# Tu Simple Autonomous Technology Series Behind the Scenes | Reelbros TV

What up film bros? We're here today on set with the real bros setting up the hella steezy lighting setup for the interviews for our boys over at Too Simple. We're gonna make a killer film for them. It's gonna be hella gnarly. Make sure you check the boys out. We're gonna be shredding hardcore stooke.
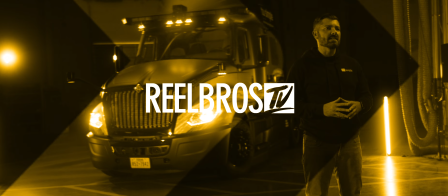What's up everybody? We actually got the team split up today so we got half the team in Sedona with Ferrari and then the other half here at Too Simple in Tucson. So I got all the gear. We're setting up interviews today. Should be a good day. Let's see what's uh what's that happening. What's up everybody? Day two here down in Tucson at Two Simple's facility. Behind me is one of the autonomous trucks.
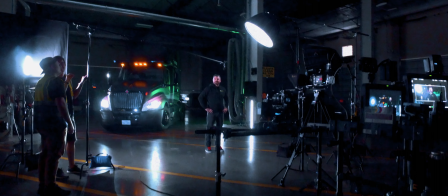0:47 We're doing a web series of interviews. It's episodic so we're doing a lot of different interview setups throughout the warehouse. We had a great first day of shooting doing two more episodes and then two more days after that so it's a nice four-day shoot to round out the week.
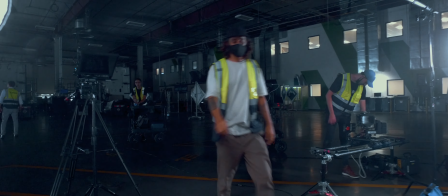1:02 I'll run you through this setup right here. So we're going to start with the camera side of things, one of my favorite sides.
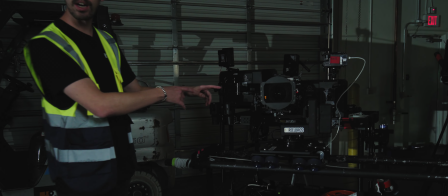1:07 It's all the tech, the cool stuff. We're using our Dana dolly set up with the Monimo ST4 motion controller to give us nice motion control pan dollying.
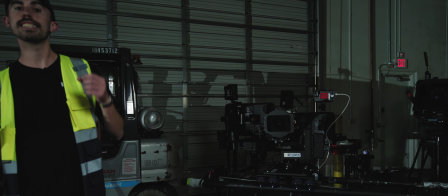1:16 On there we have a Sony a7R III paired with an insane lens. We have the Zeiss Master Anamorphics.
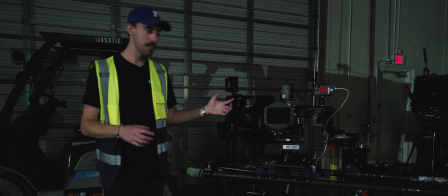1:22 We've got the 35 millimeter on here. I don't know if this is the first time that one of those has been on a small little Sony camera like that, but it looks beautiful.
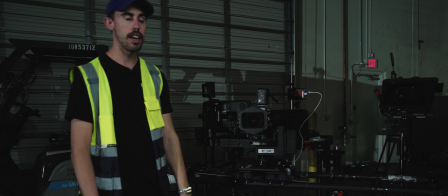1:30 Our A-cam over here with the teleprompter on it is a Arri Alexa Mini LF, the large format sensor.
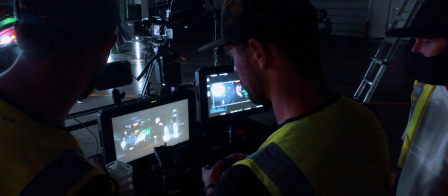1:36 That one has the 75 millimeter anamorphic lens on there and of course we're pumping it all with Vaxis wireless into our Atomos director's monitors,
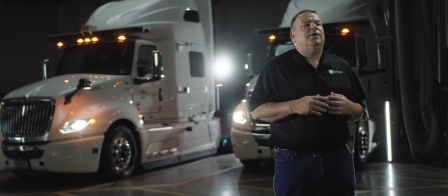1:44 A-B cameras for monitoring. That way client can watch it, give direct feedback and crew can kind of monitor images, backgrounds and what's going on.
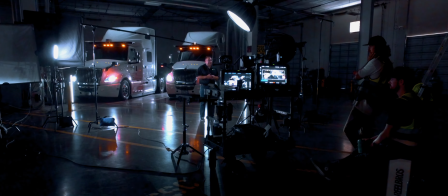1:52 We got the aperture 120Ds with the softbox domes on them giving us a Nice, soft directional light on our talent.
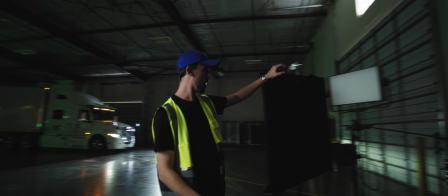2:00 Over here, that's backed up by one of our brand new Nova light panels. These things are awesome, full RGB control.
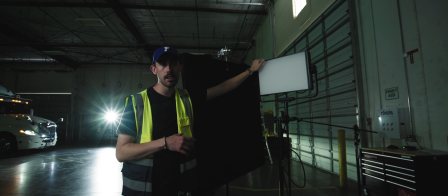2:06 Got lots of lighting effects like police cars and whatnot. They're super bright. Added two of these to the kit, and they've been killing it so far.
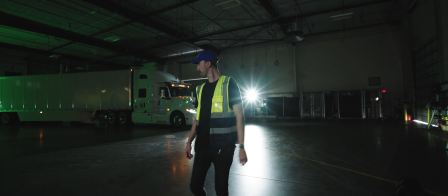2:13 That gives us a little bit of fill light from the side. If you follow me back this way, all the way down there, you might not be able to see it, is our other Nova.
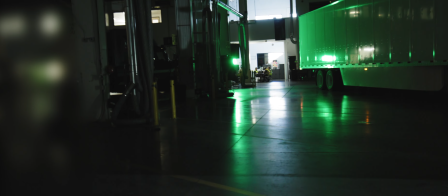2:22 It's on the green mode. The cool thing about these lights is we actually can take a picture of something, a color.
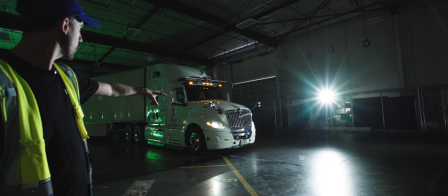2:28 So that color is green matched to the Too Simple logo green.
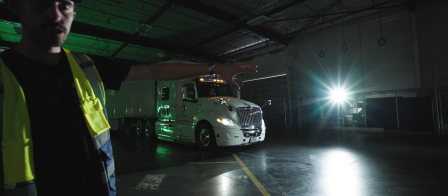2:34 On the truck here, we're using our 300Ds to backlight it, kind of give us a nice hair light on the entire truck.
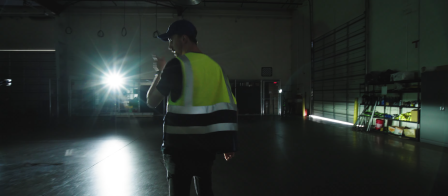2:41 Those things are great because they're super bright with the Fresnals and you can directional spot them or flood
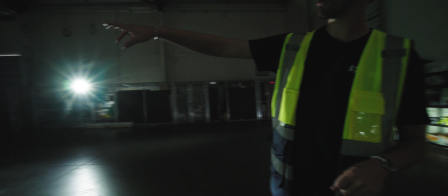2:46 them. underneath the lidar detectors here you come up
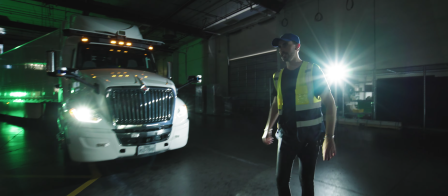2:51 here we'll turn one on for you guys so you can see but under
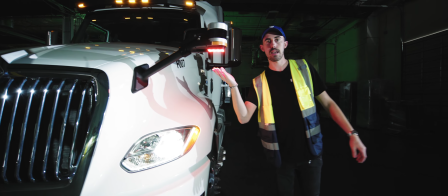2:56 here we have our aperture mcs these are the tiny little lights that
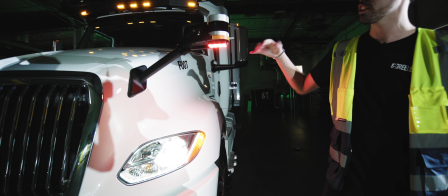3:01 are magnetic you can tape in places another unique feature about this is these are emulating the lidar light enhancing it a little bit for camera what we
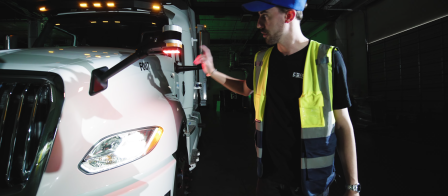3:09 did again is take a picture of the lidar color and directly matched it with these guys so that's a super cool feature that's coming in useful
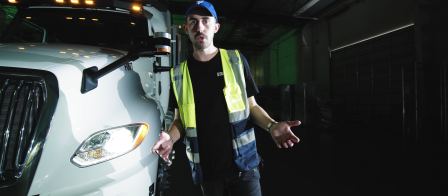3:17 it's allowing us to match directly to our clients color schemes on their products
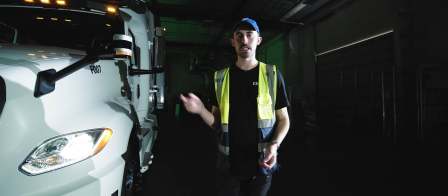3:22 and their logos add a little bit of splash of color in there in the background of these interviews. Day three here at Two Simple's facility doing some trucker
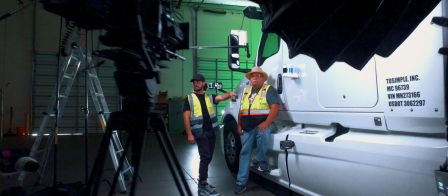3:32 interviews right now we did a nice set up in front of the driver's side door nice soft light from the apertures once again.
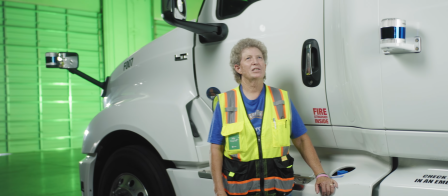3:38 It's Maureen Fitzgerald I go by Mo I've been a professional driver for approximately 34 years now.
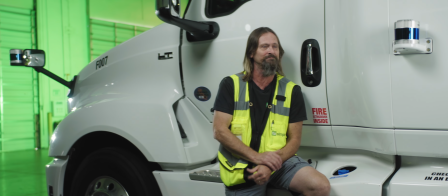3:43 It would be a really interesting job and basically a lot of it was to I wanted to get off the road.
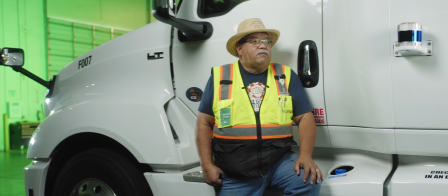3:51 That's the way technology is now what I've seen so far here it definitely will be a lot safer.
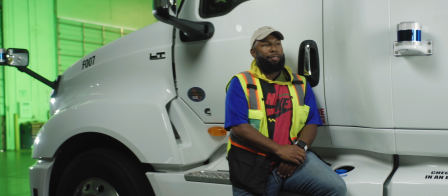3:56 And everybody needs to be able to see it and once it's on a mass scale I think the world will know.
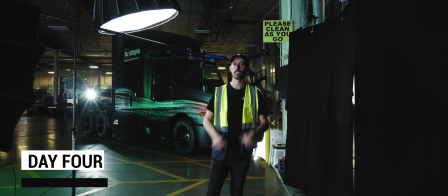4:02 Welcome to day four final day here at Too Simple.